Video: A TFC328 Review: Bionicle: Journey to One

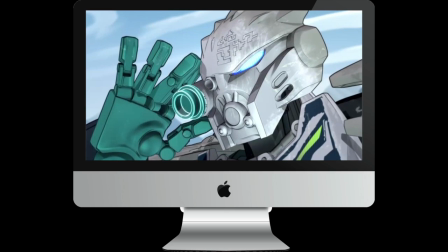[4:09]
The Toa come across as rather basic, not really showing off a distinct personality despite being given far more screen time than last time.
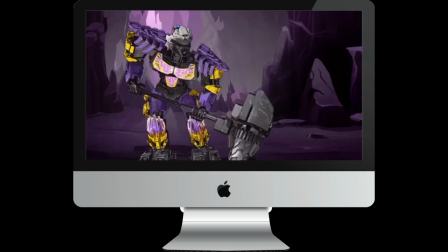[4:17]
As if the writers assumed that the narrative would carry the show, instead of the characters that go on this rather overdone quest.
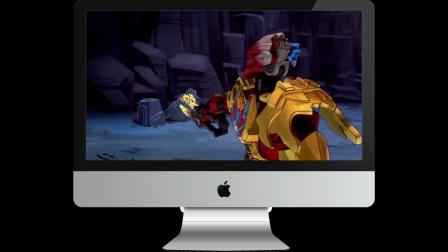[4:23]
Granted, there is some degree of individual characterization, especially with Lewa's energetic demeanor, but honestly,
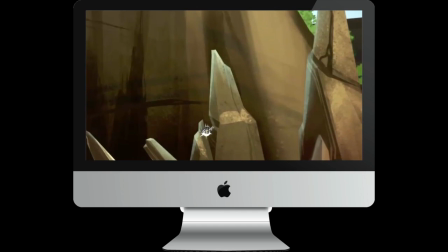[4:29]
the shadow traps show much more personality in a few seconds than some of the Toa do throughout multiple episodes,
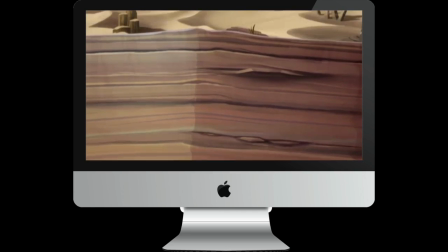[4:34]
like Golly. For that matter, Pohatu's characterization is surprisingly inconsistent with the 2015 web animations,
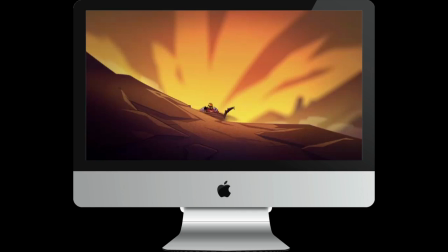[4:40]
which is strange seeing as how they not only had the web animations for reference, but even mention his character in the recap.
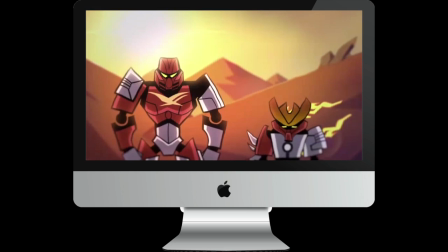[4:45] The brooding Pohatu was the most serious of the group.
In that, he was basically Australian Batman.
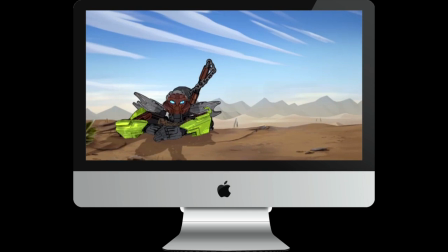[4:52]
Here, he's just like the others save Lewa, except with his fear of awkward sets carried over.
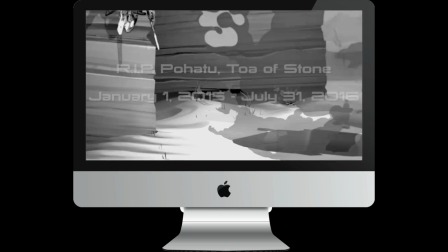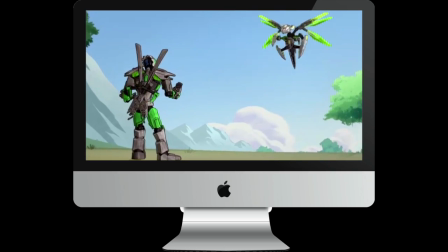[5:06]
which I do enjoy the interactions the Toa have with their respective creatures. Leiwa gets knocked around by Uxar and challenges him to a race to the Tree of Beginning.
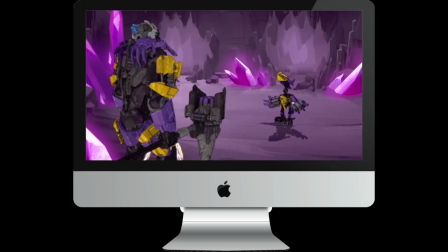[5:14]
Kopaka and Melon face off against each other. Tarak acts as Onua's tour guide through the maze he was smashing his way through before. Huatu is frightened by what Katara resembles. It's just fun to see how the creatures interact with the Toa, especially Tarak going, "Oh, okay, follow me."
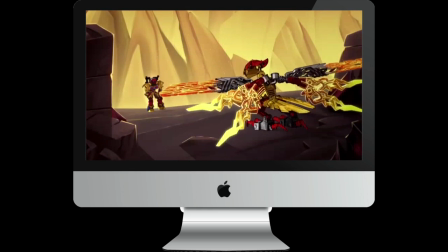[5:27]
I like the Toa enough to keep watching, but I would have liked a little more personality to the characters we'll be following for the entire show.
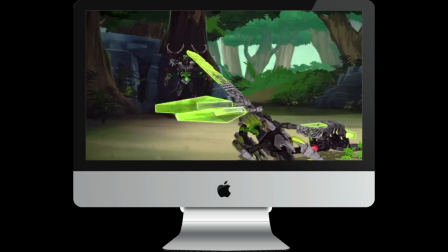[5:35]
Whatever. In the middle of Leiwa's race, Uxar gets caught by our villain, Umarak the Hunter.
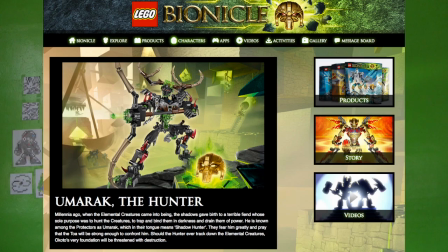[5:40]
Fun fact, according to the official Bionicle website, Umarak's name in the Akkadian language means Shadow Hunter.
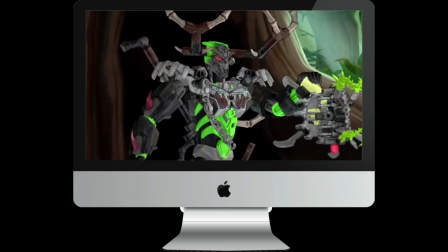[5:45]
So is Shadow Hunter the Hunter a better villain than the skull villains from the web animations?
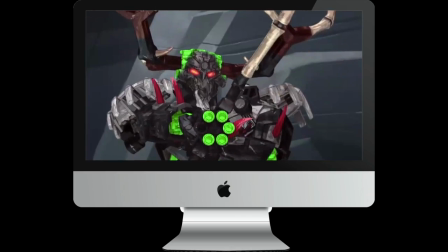[5:50]
Well, barely. He states that he's only serving Makuta to meet his own ends, and he's really only loyal to himself.
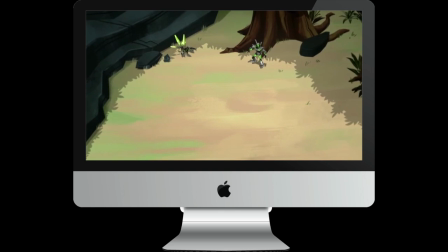[5:57] I hunt for Makuta, it is true. But I answer to no one.
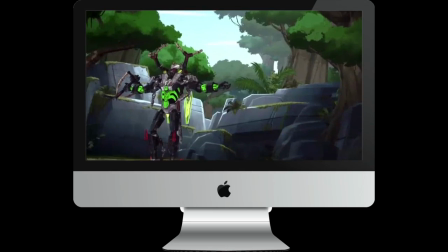[6:02]
But that's about the biggest defining characteristic about him.
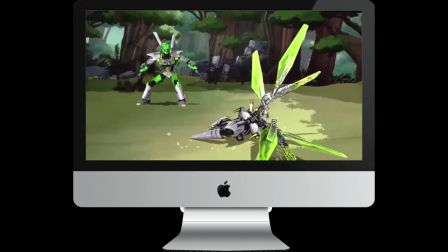[6:06]
I do like how he utilizes the shadows for mobility and creature capturing, and he even pulls a couple Battletoads moves on Leiwa.
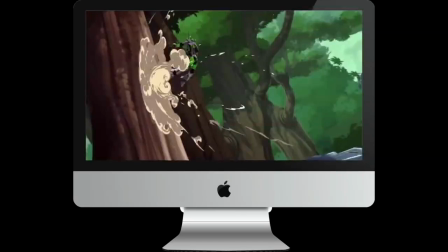[6:12]
But otherwise, he's as generic as a villain gets. I was hoping we'd have gotten some kind of witty mastermind type character.
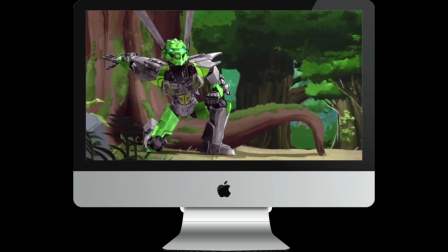[6:19]
One that could face a Toa both physically and mentally. But I suppose we could have gotten worse.
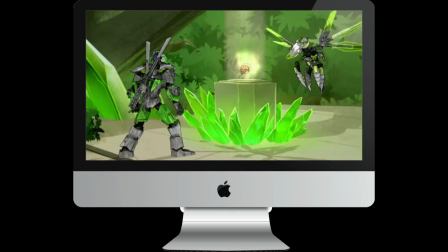[6:23]
Anyways, Leiwa manages to subdue Umarak for now, and the Toa gain their golden masks, forging a unity with their elemental creatures in the process.
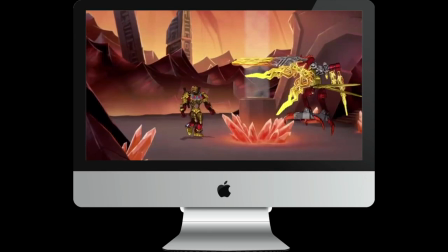[6:31] I am ready. I am ready. I am ready.
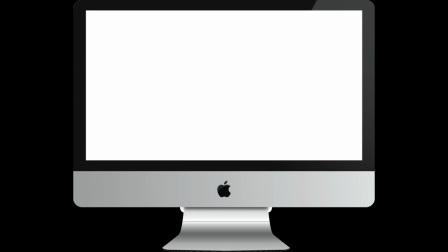[6:37] I'm ready!
Their newfound connection to the creatures tells them where the next level, I mean the labyrinth where the Mask of Control is, and they meet Akimu to keep him up to date.
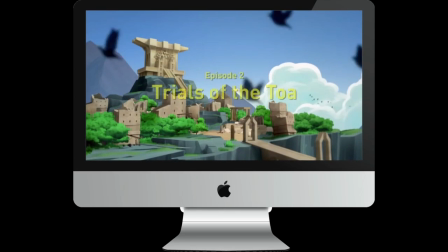[6:45]
This leads into episode 2, Trials of the Toa.
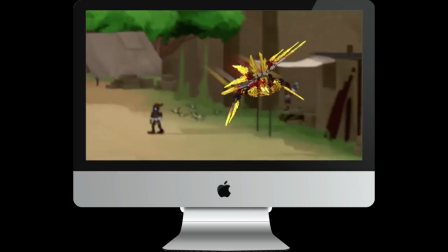[6:48]
I do like how they show, even if briefly, how the citizens of Akkodo are slowly but surely rebuilding the ancient city.
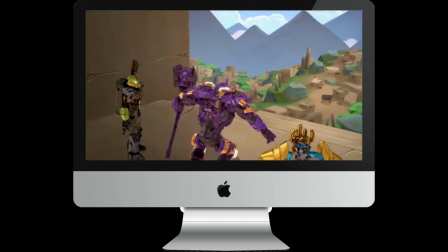[6:54]
It just makes Akkodo civilization feel alive. However, this attempt at slapstick isn't quite effective.
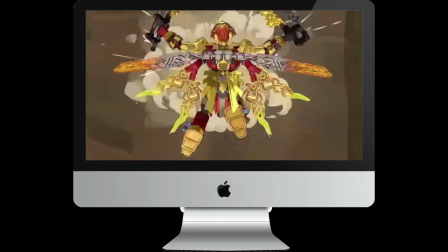[7:00]
Tahu's crash landing happens far too slowly to get a good laugh out of me. Plus, the shift from joy to fright isn't jarring enough to make it work.
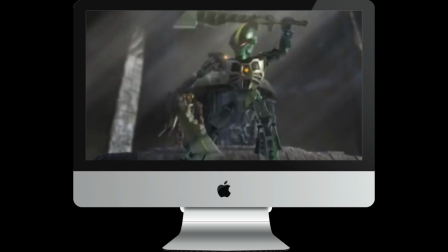[7:08]
Let Matau show you how it's done. Now that's comedy!
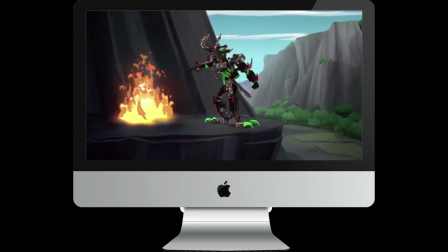[7:16]
As the Toa begin their trek to the Mask of Control's labyrinth, Umarak discusses with Makuta that he'll seek out the weakest link to the Toa creature unifications.
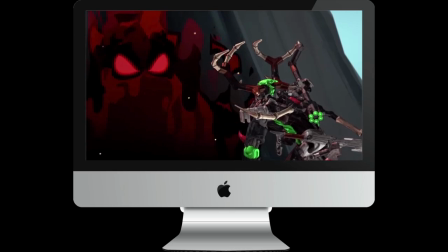[7:24]
Before Journey to One came out, it seemed like Leiwa's Yanma would have been said weak link,
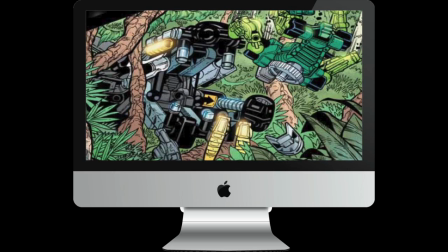[7:28]
given how Leiwa has been the franchise's resident butt monkey and how well Uxar gels with Umarak's design and color scheme.
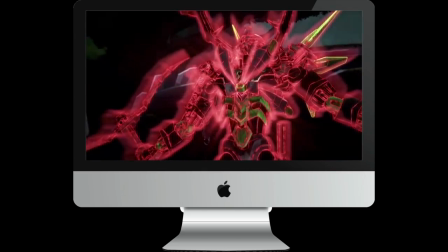[7:33]
Granted, we did see a taste of that during the first episode, and what we're shown gives us a different conclusion.
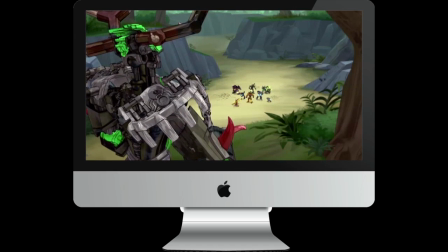[7:39]
We get another fight with Umarak, where we do see some of that cunning I was hoping to get out of him, determining through the Toa's actions which of them had the worst connection with their creatures.
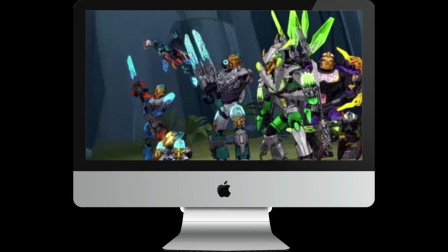[7:47]
You may notice that neither Gali nor Kopaka unite with their creatures, but aside from Gali's being more suited for underwater anyway,
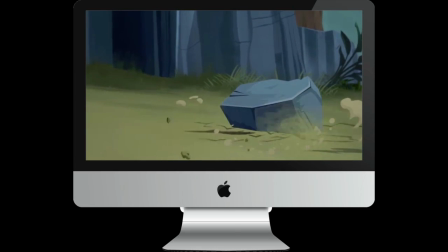[7:53]
Huatu and Katara made the effort to avoid each other, compared to Gali's choice to save Akida from a direct attack,
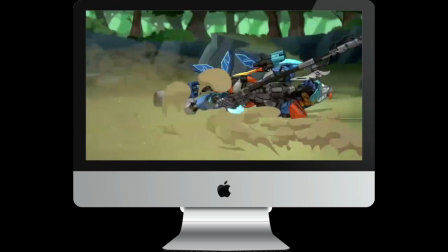[7:58]
so Shadowhunter the Hunter was able to figure things out easily.
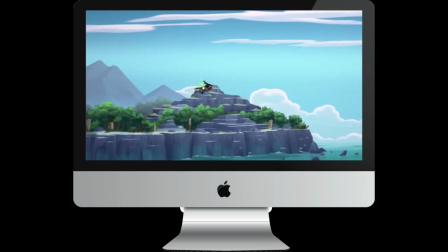[8:01]
Meanwhile, they race each other to the maze, claiming the unification is for practicing purposes, and the race itself is quite a bit of fun, mostly due to seeing these mighty heroes intentionally mess with each other.
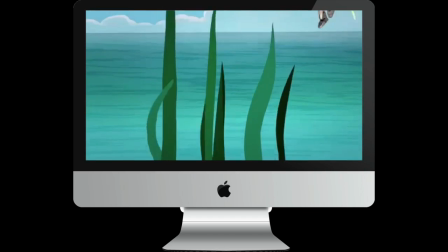[8:10]
Kopaka freezing Gali's water, Leiwa pulling seaweed to trip up Tahu. It's quite a decent throw ride.
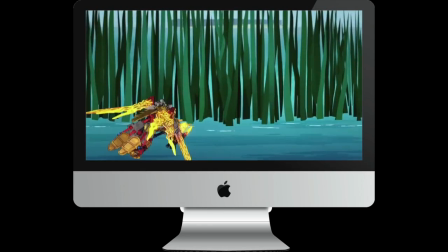[8:15]
It probably could have used more energetic music, though.